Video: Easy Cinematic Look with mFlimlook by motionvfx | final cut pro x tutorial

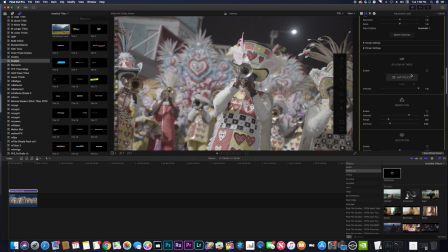(4:28)
Let's take that off. Here we have our LUTs, and they have presets for you to get into the LUTs.
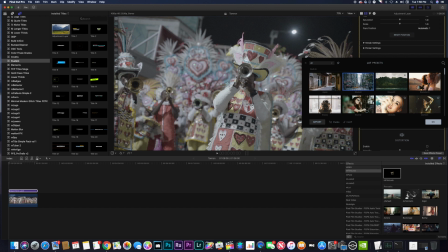(4:35)
They have a bunch of already made, ready to go presets.
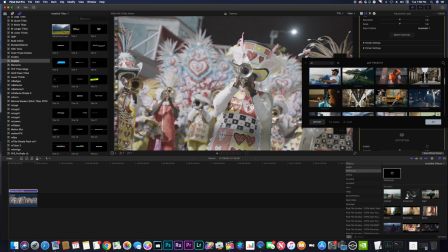(4:41)
But I create my own LUTs, so I wouldn't be using these.
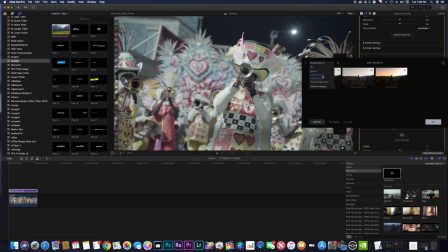(4:46)
And as you can see, I already have my mood pack 1.0, 2.0, and the camera guy LUT pack already added into this set. And if you want to pick up these LUTs, you can go on my site,
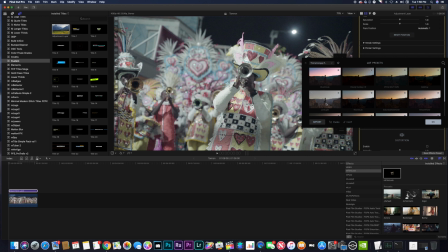(4:59)
jmavsinc.com, hit the store button on the site, and you will be taken to my cell phone store where you can purchase all of my digital products. So don't forget to check that out. Link is gonna be in the card above. Moving on, for this, we're just gonna, I like smooth tone for this shot.
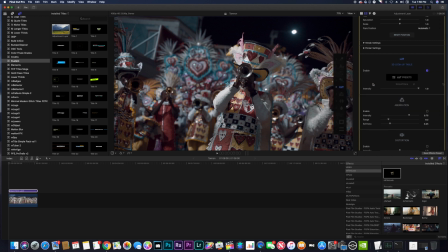(5:18)
Yeah, this looks really nice to me, so we're gonna leave that LUT on, and I can change the intensity on screen.
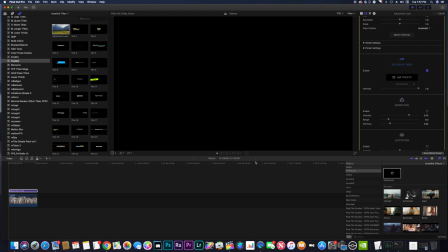(5:28)
That's that built-in on-screen controls that I was talking about.
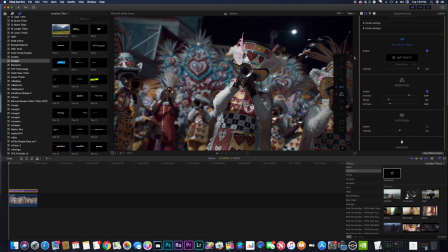(5:33)
You have our aberrations. This is gonna give you a little bit of RGB blurriness around your shot. I like it for certain shots, not for every shot. But this shot, we probably just leave it on because it's just there right now.
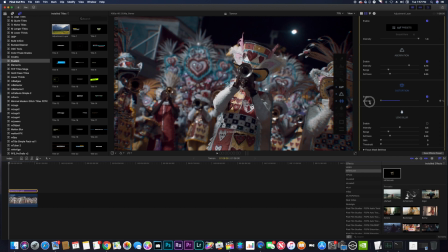(5:49)
Distortion, you can give your shot a sucked in effect or blown out effect, you know, like GoPros do. But we're not gonna use that for this, so cut that off. Lens blur. If you're using a lens that it doesn't give you a shallow depth of field,
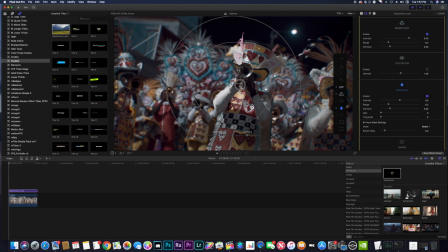(6:05)
this is where I would use this to add a lens blur on my subject, just to give it a little more depth. Put the range down. Make sure that, and then increase the intensity. So if I play this back,
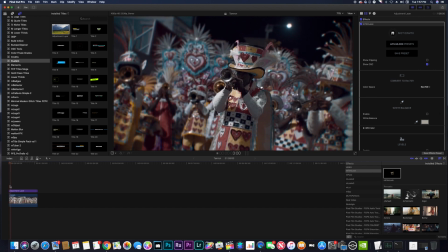(6:24)
it gives it a more dramatic look on him.
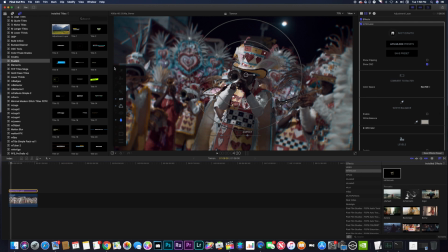It's a mistake. Let's drag this back over. And just take that off right now. Your grain, you can add your film grain into your shot.
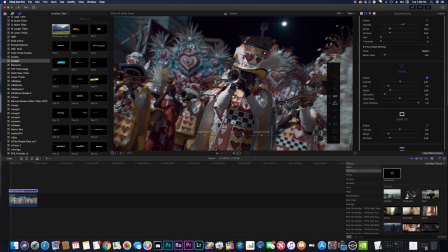(6:48)
There's the intensity where you can have the on-time control, the size, the color noise, and all of that. But I'm not gonna put that in the shot. You have your vignetting. Everybody know what vignetting is. I actually hate vignetting. And that a box.
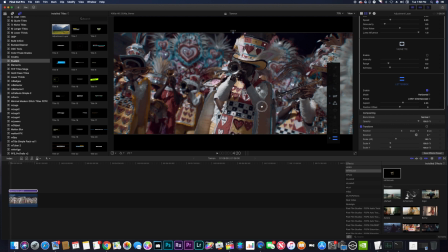(7:04)
One of the most highly requested tools that everybody wants to use for their shots. This gives you a more cinematic look with these two cropped boxes. Normally, you would have to use a separate plugin, or you would have to make these yourself in Photoshop,
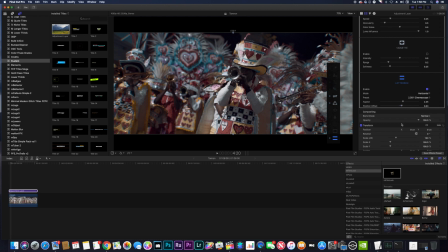(7:21)
apply it to the clip, or you would have to crop your image and do this all yourself. But the mFilmlook plugin makes this easy, and you have a list of
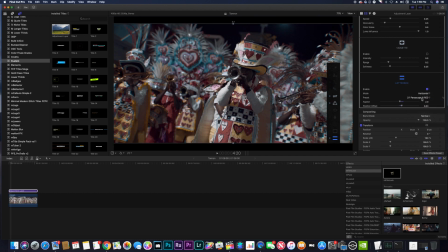(7:33)
different lengths that you could choose from. So I think I'll go with Pano, Super Pano Vision 70.
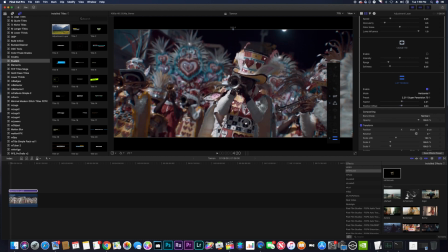(7:42)
And I'm able to just drag from wherever it is. Let's say right about there.
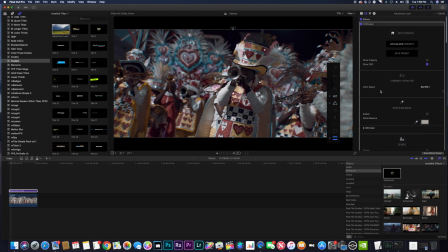(7:52)
That's my letterbox, and that's about it for the plugins that come along with it. So now what I'm gonna do is add a little bit more adjustments with my levels.
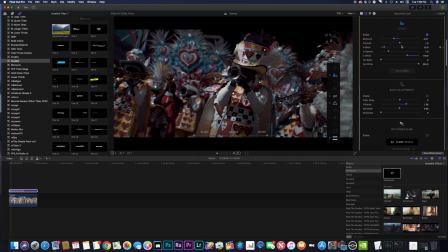(8:05)
So I wanna give a little bit more white. But then those whites, add some more exposure,
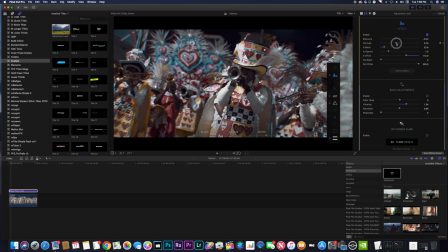(8:21)
contrast, you take the contrast out a bit, bring out these blacks a little bit so you can see his face.